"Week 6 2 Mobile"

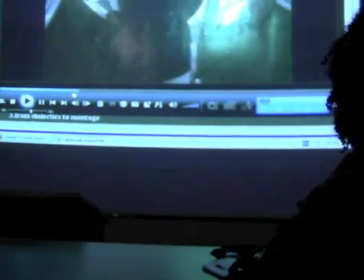44:16 Look at this, we're three minutes down into it, five
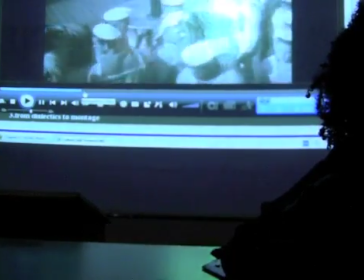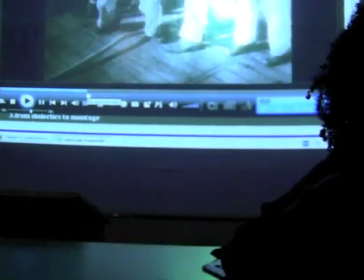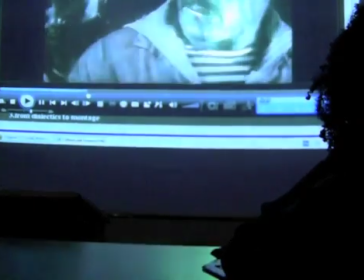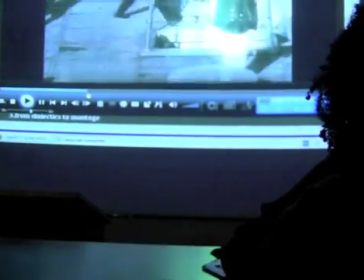44:41 minutes,
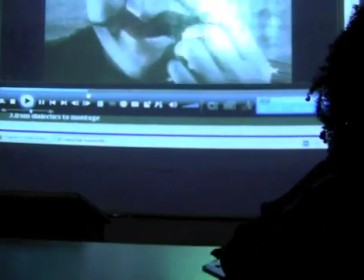44:46 you can almost
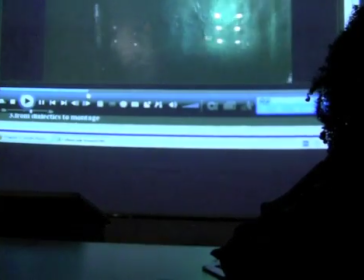44:50 hear him saying it right there, watch
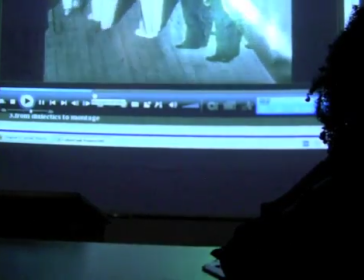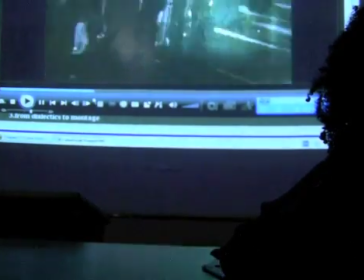45:02 how long it takes him to come to attention, four, five shots,
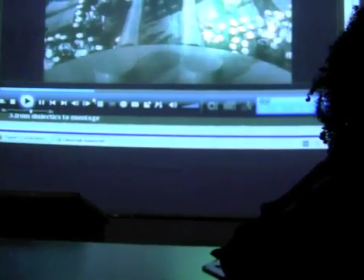45:06 five edits for everybody to come to attention, so he's throwing a bunch of sabers under the tarpaulin and he's going to have the firing squad shoot him.
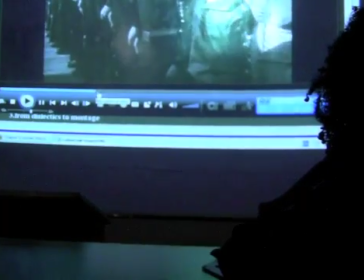45:16 because they didn't like the suit. They're insubordinate. Watch this.
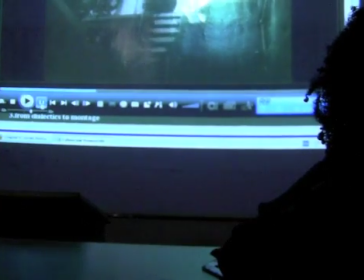45:22 Here's your bathtub. And then, like he often does, Moses shows up. It's strange. Moses comes up.
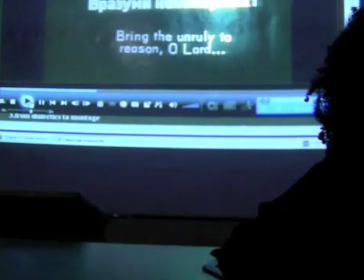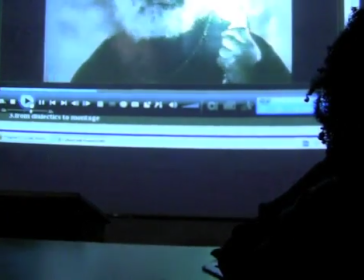45:43 Bring the unruly...
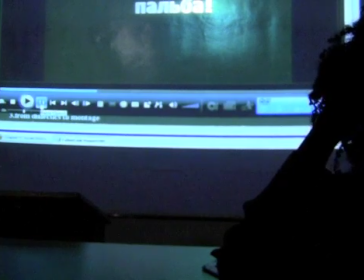45:48 Alright, I know. But he was definitely Richard Gere in the day.
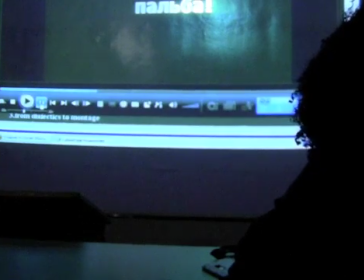45:53 I also, all apologies, I did not know that Moses was Christian either.
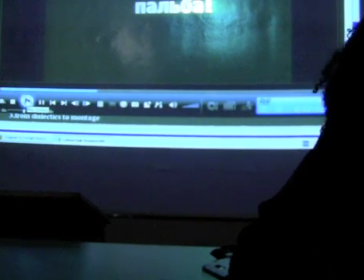45:58 A timeline thing. Anyway, he comes out and he's like, bring him to rest.
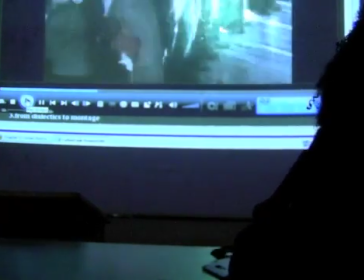46:04 We're seven and a half minutes into it.
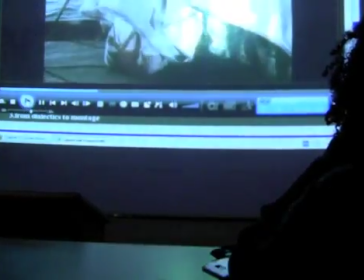46:08 It's been three minutes since he said attention.
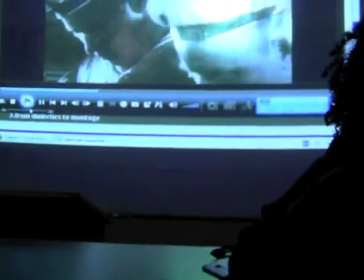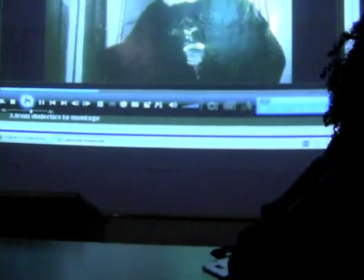46:17 Drawing out time, elongating, in contrast to... Here we go.
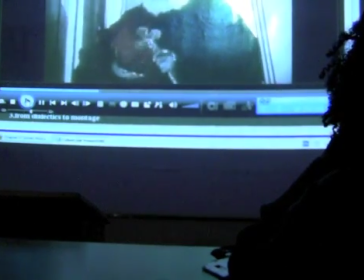46:23 Here we go. Check this out.
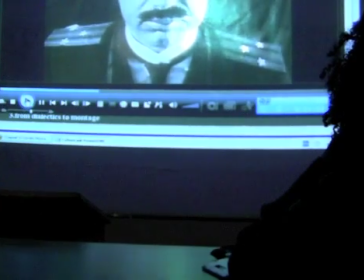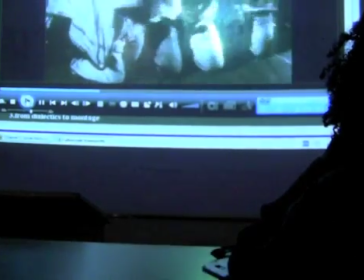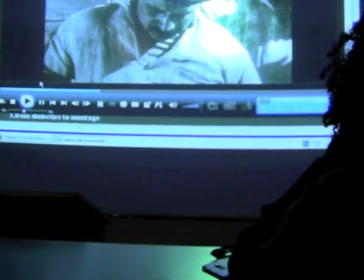46:38 You can see him just making a note to himself on his smartphone, like, get more mustache, Joe.
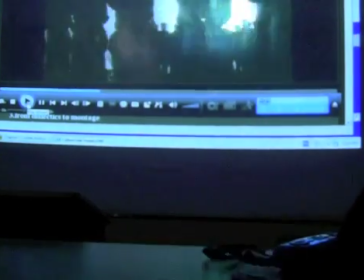46:45 Come along, it's taking eight minutes now, right, to it. Kill him already.
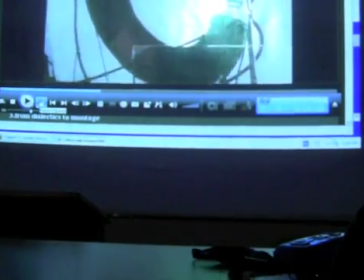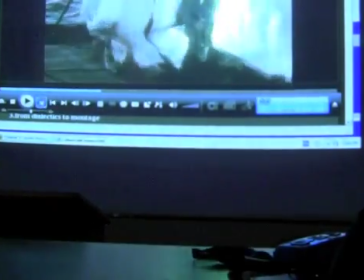46:56 And we're taking it to the ship. Right, right. We're taking it to it, that's a very good comment, right? That idea, that experiential, actual time is not important for Eisenstein. It's edited time.
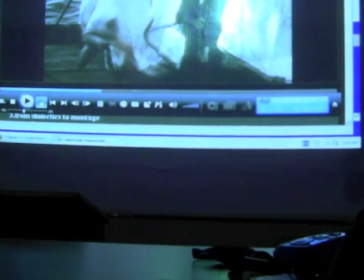47:08 So what he's done here is taken the moments that this is taken in actual time It's not making this long for them to get in their guns drawn and aimed guns They're not gun rifles drawn and aimed at these guys because Eisenstein is continually backed up in time to look at the same
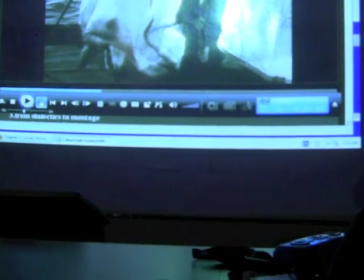47:24 amount of the same Part of time from all its different levels all of the different moments that are happening at the same moment Remember what the South Park clip said, and the song, it said, show a lot of things happening at the same time.
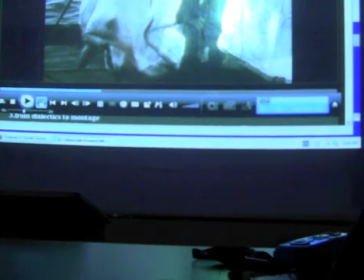47:41 That's what Eisenstein has literally done. You've already seen an example of it when I showed you Trip to the Moon. Remember, projectile shot out of a rocket, and then the next clip, you see it go into the eye of the moon, and the eye's going, I'm trying to switch, and then cut, you go to the surface of the moon,
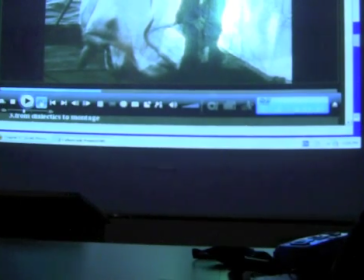47:58 and you see the projectile land again. You don't see it land again. It's the same landing.